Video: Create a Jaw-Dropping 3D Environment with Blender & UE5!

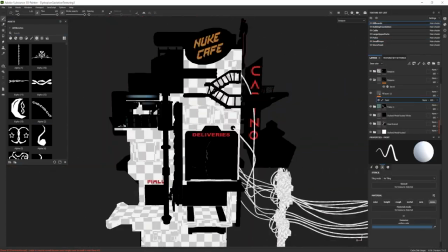(78:13)
So I did come back during this process for the environment setup, and I did get some additional type of fixes,
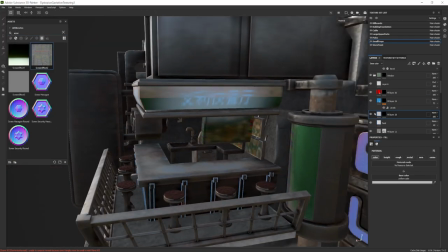(78:22)
especially since the ones I missed, like I realized that there wasn't enough of a texture density for the front section of a restaurant.
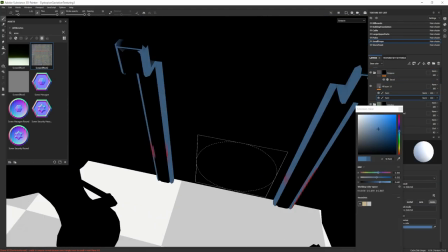(78:30)
It was just not giving me that right type of a result,
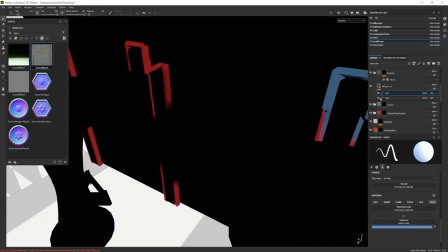(78:34)
which I think would have been fine even if I wasn't doing anything, because if I were to change it and upscale it to 4K,
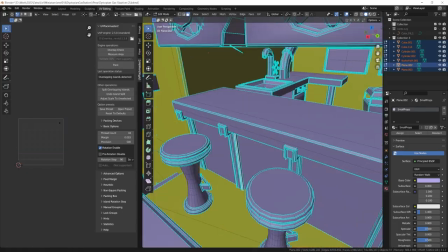(78:40)
it would have fixed everything in regards to that.
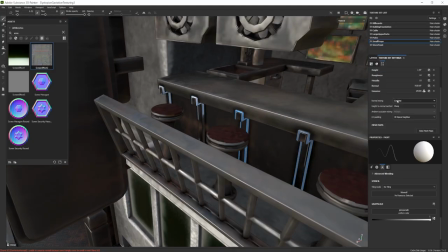(78:43)
But just in case, I actually went back to Blender real quick and kind of repacked all of those smaller details for the kitchen, and that gave me some better results.
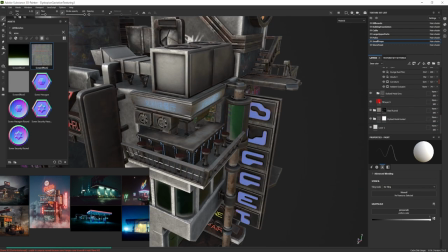(78:52)
Actually, I was pretty happy with that. And yeah, I was just going in and out of the signs as well,
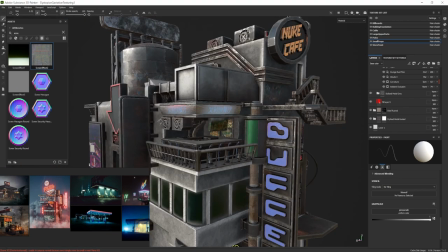(78:57)
just making sure that I'm getting some real nice results and just setting everything up nicely in regards to that,
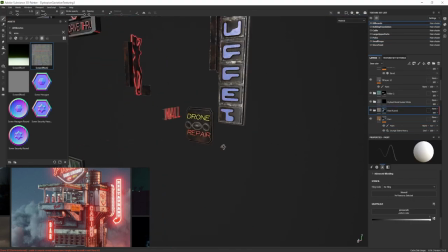(79:03)
since that's going to be like the main eye-catchy type of a point for our entire setup.
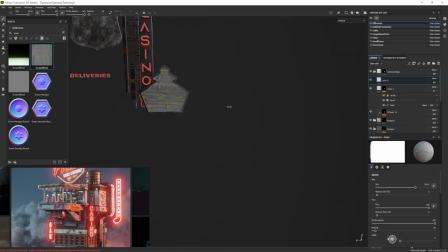(79:09)
They're going to glow, they're going to be naturally attracting the attention of an eye,
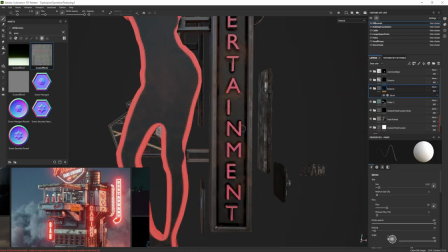(79:15)
so we gotta make sure we set them up really nice in regards to that. So yeah, I'm just playing around with the signs, making sure that they look nice.
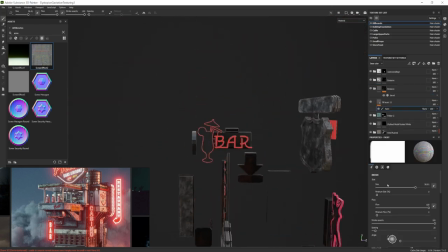(79:22)
I actually go for different views, like emissive textures and just masked out the view,
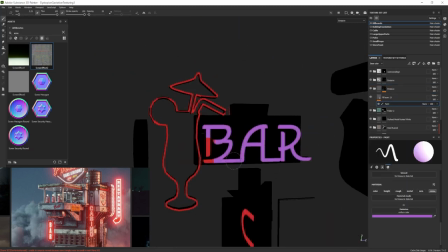(79:28)
just to make sure I'm able to kind of visualize the overall type of a pattern, the overall look that I'm going to get.
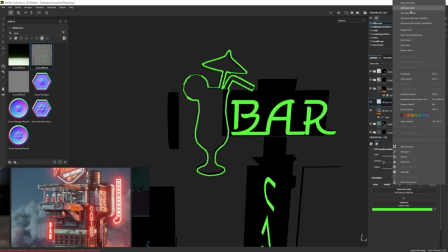(79:34)
And while doing this, I also gotta keep in mind on what kind of a motion I want for those signs,
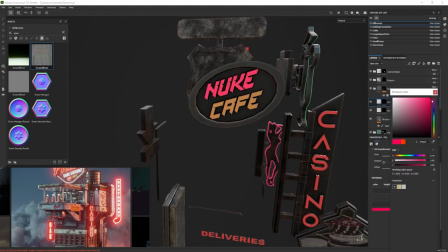(79:40)
if I want them blinking or not, and I'll have to figure that out for the environment setup part.
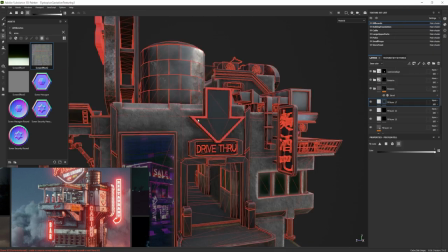(79:46)
But yeah, once we were done with the overall texturing phase, we just had to go in and kind of do final touches.
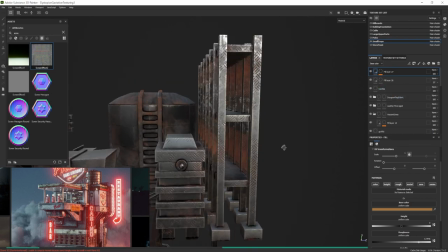(79:54)
We gotta do certain cleanup and whatnot, since if you're texturing,
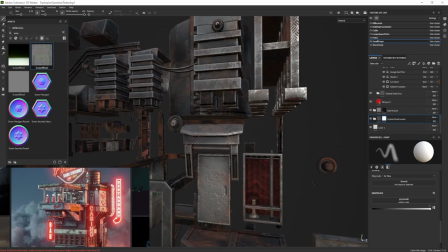(79:59)
the longer texture, the more likely kind of mistakes you're going to make. It's only natural if you're just focusing on the overall kind of a look, overall design.
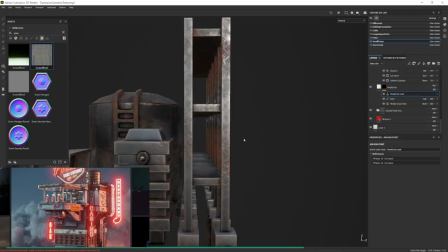(80:07)
You're not too focused on the technical aspect as much.
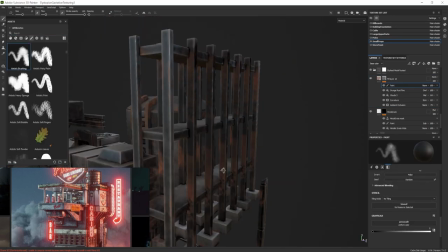(80:10)
So going in back and forth to kind of clean up certain mistakes, certain areas that would make it look visually better,
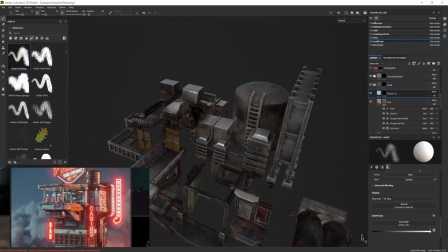(80:16)
I think is the way to go, as it also helps you to keep the consistency going back and forth kind of a thing. Anyway,
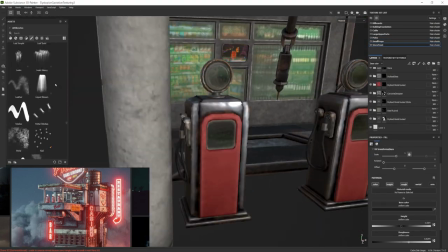(80:23)
moving on, I wanted to add some additional details for the gas station. So I found myself some really nice stamps of numbers, which are actually completely customizable.
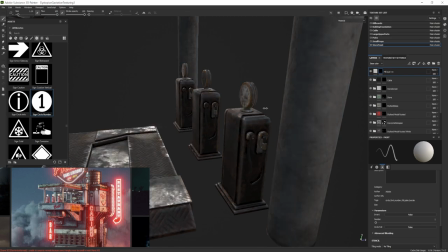(80:32)
So it was really nice to make use out of them and just stamp out a top section of those gasolines. And yeah, once we were done with the numbers, I kind of played around a little bit with the frontal screens,
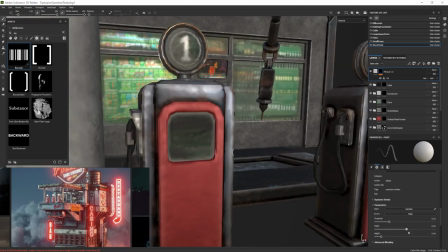(80:41)
with the kind of a bars and whatnot, and tried to get a nice kind of an arrow to indicate where the fuel gauge is.
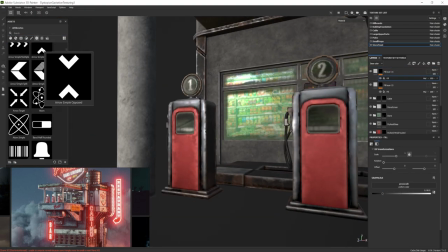(80:49)
Try to make it a little bit more futuristic, but I didn't want to overcomplicate it since it's going to be such a small detail anyway,
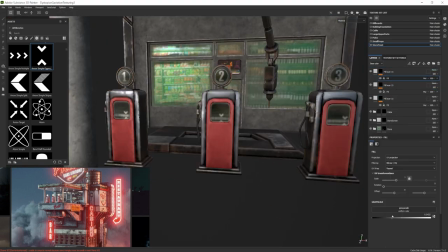(80:55)
so I just left it as a minimalistic type of an icon.
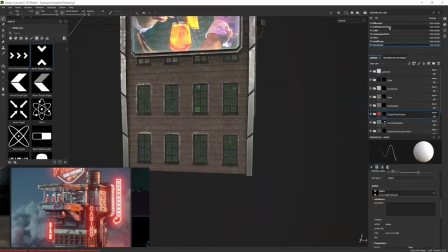(80:59)
And afterwards, looking back at the building, I realized that the windows themselves look a little bit too clean,
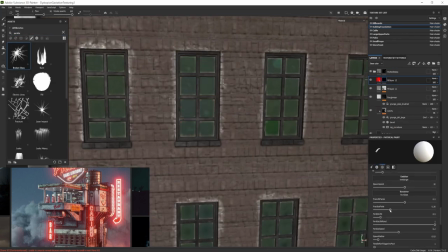(81:05)
so I wanted to add that kind of a shadowed look. So I actually made use out of the particle brush,
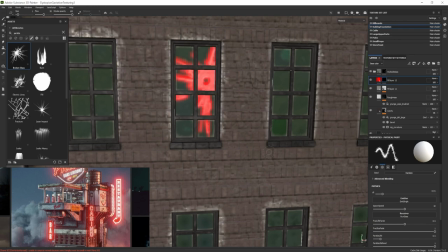(81:11)
which allows us to kind of get ourselves a nice type of a shadow effect.
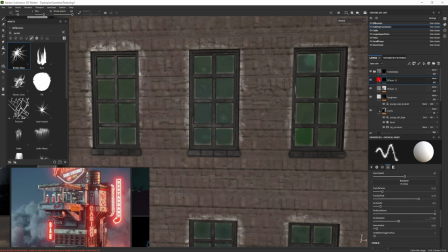(81:18)
It just splashes the particles onto an area where you select,
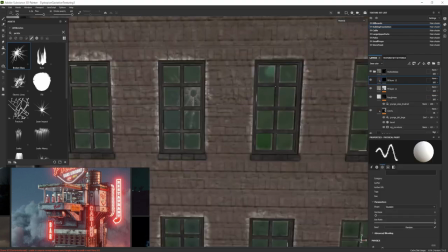(81:22)
and by just playing around with the values and getting some real nice results, I got myself a good look out of that.
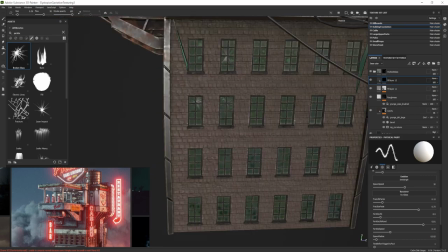(81:29)
And then I just started applying it throughout all of those windows within this area, just to kind of break off this entire pattern and just to make it look a little bit nicer.
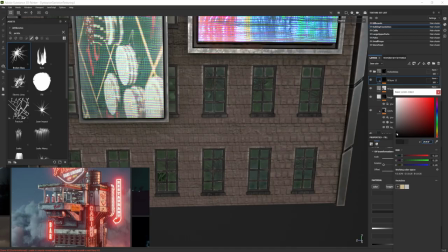(81:37)
So afterwards, once I was happy with the mask, I just made it go inwards a little bit with a height the layer,
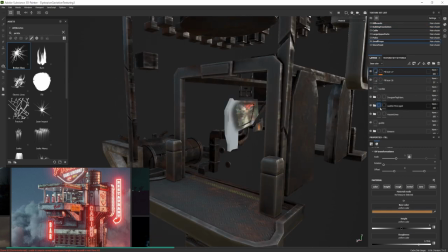(81:45)
and then I just applied a high roughness value with a black color,
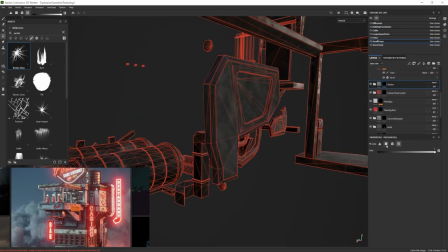(81:49)
and that just gave us some real nice type of a stylized shadow for the glass.
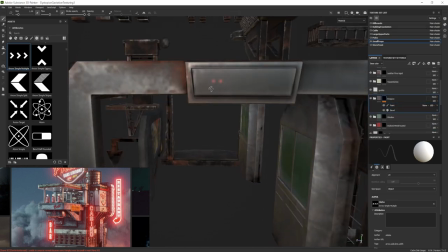(81:54)
And then in regards to the final touches, I did realize that the front and the back or especially the drive through didn't look quite as well,
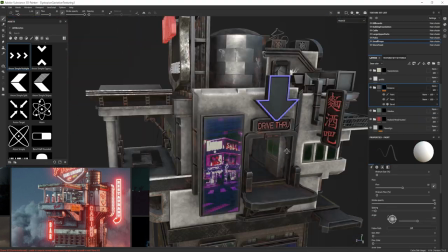(82:03)
so I ended up just getting some arrows and getting a kind of a cross at the back as well,
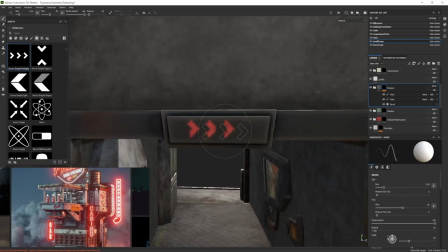(82:08)
just to indicate the direction in which people would go in and out of this area,
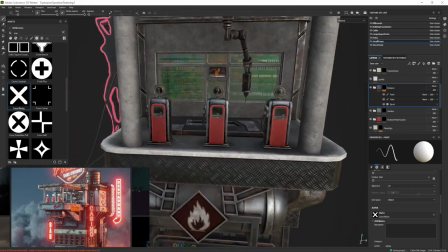(82:13)
using some emissive texture maps, and I think that just added a little bit of an extra detail towards that area.
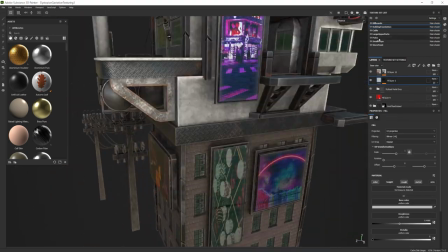(82:19)
Then I played around with the roughness values a little bit.